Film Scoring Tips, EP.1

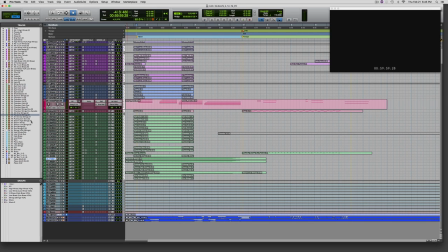1501s
The ones I chose would be the flautandos and the air and ice sustained high strings. That would be these two tracks here. Let's listen to those together.
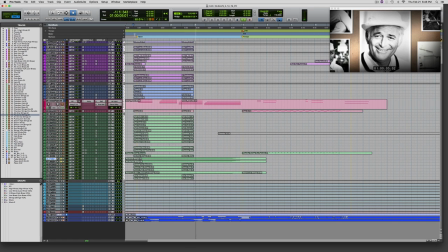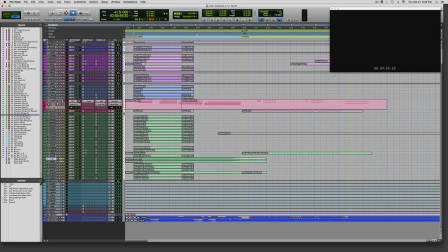1521s
You notice that when we get into this area here,
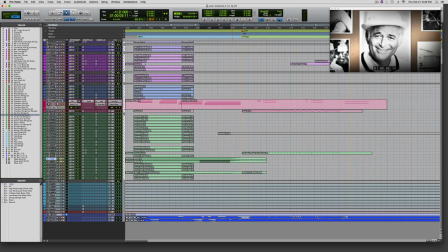1527s
that the air and ice strings start to add a very subtle pulse to the music.
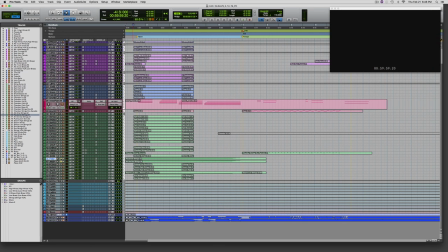1539s
It's very subtle, but you can hear it. And then with the flautandos,
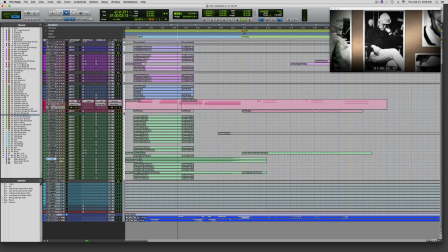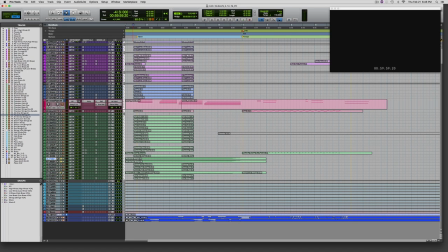1550s
right, you can hear they're the higher octave there. Added to that are some low string swarms, which are randomly played staccato notes that give motion to the section without having a defined rhythm.
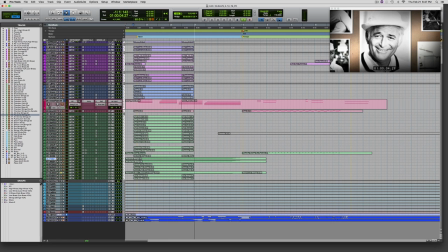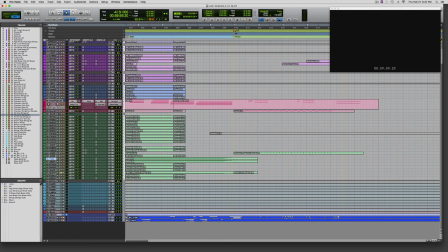1573s
Right. Now, one thing that I do is I do a lot of automation.
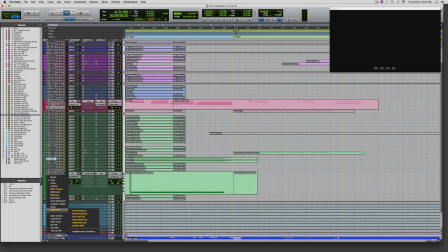1579s
And if I go to my controllers here and we look at the mod wheel and we look at expression, you can see that I've drawn both of those in. And the mod wheel and expression control different aspects of the dynamics of the sound.
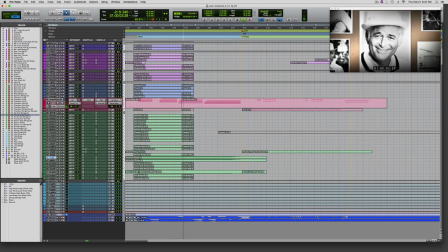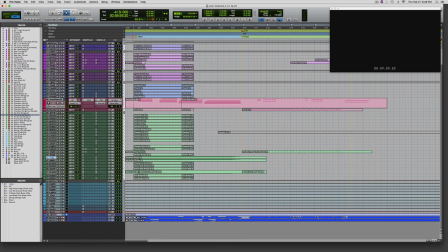1603s
Right, and you can see that all of those hits are perfectly timed to every picture change.
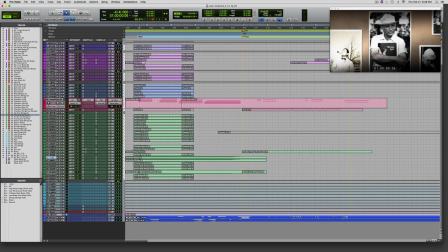1608s
The way I did that was very simple. I found the spot where each one of those pictures started, and I used wait for note recording, and then I just simply hit record and played the chord, and then I would go to the next chord and do the same thing.
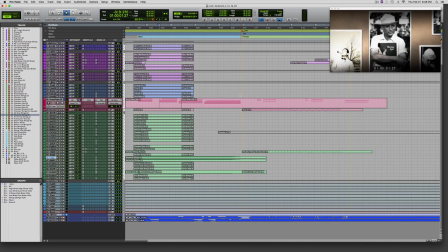1625s
So I did that four times. At bar one, the story starts, and this is exposition, where the narrator starts to give some background on Norman's childhood and how it showed up in his later work.
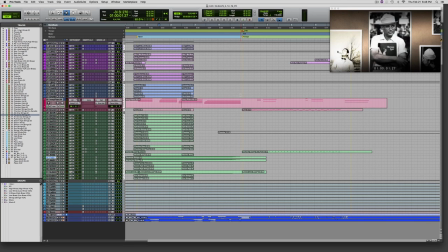1637s
The function of the music here was basically to give some motion and be upbeat, positive, and in proportion to where we are in the film. Proportion is a big part of telling a story in music. Knowing the right amount of a style to add relative to the action on the screen, the narrative,
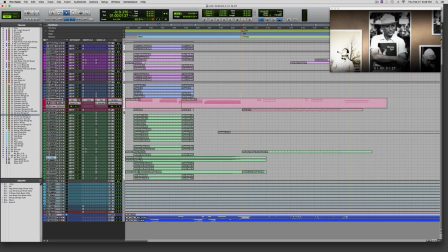1655s
or where in the timeline you are in the story is an immensely important skill to develop.
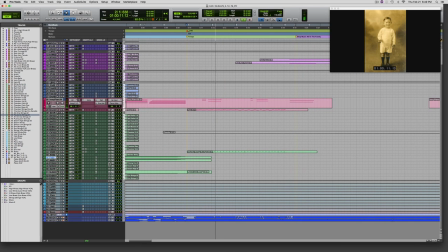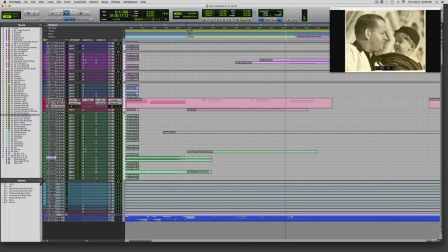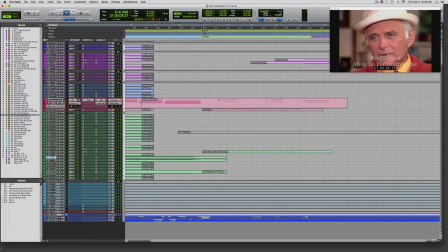1673s
Okay, you can see here that that's a very simple opening, but it gives me material that I will be able to develop later on in the film. Let's listen to that with the voiceover.
Norman Milton Lear grew up in New Haven, Connecticut.
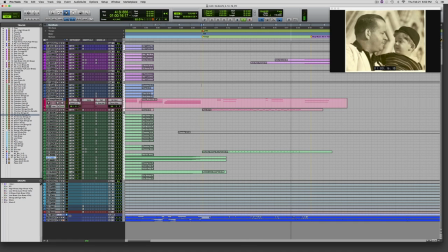1688s His father, Herman, gave him the nickname Meathead. Let me tell you something, Mr. Punker.
The first timing trick here is to find a tempo that works so that I can stop the music when the All in the Family clip comes in. At 116 beats per minute,
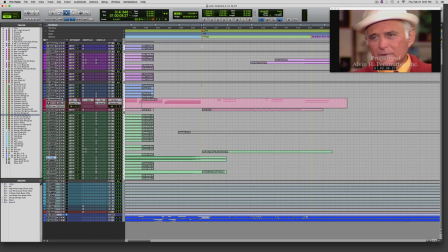1706s
I found that I could compose four full measures of music and have a stop on bar 5, beat 2, that will dovetail into the scene. The stop also has to almost be a commentary on what will happen in the TV show.
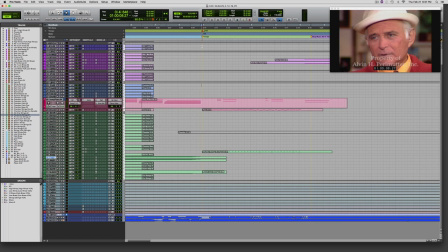1718s
I chose a stop note on the French horn as a transition. It's kind of a sarcastic sound in sync with the tenor of the dialogue. Let's watch one more time and listen.
Norman Milton Lear grew up in New Haven, Connecticut.
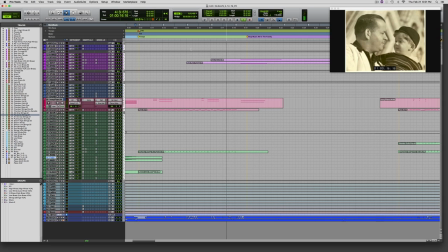1734s His father, Herman, gave him the nickname Meathead. Let me tell you something, Mr. Punker.
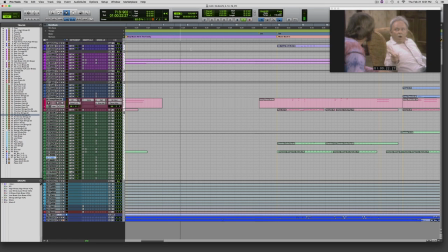1740s No, let me tell you something, Mr. Stivic. You are a meathead. What did you call me? A meathead, dead from the neck up. Meathead.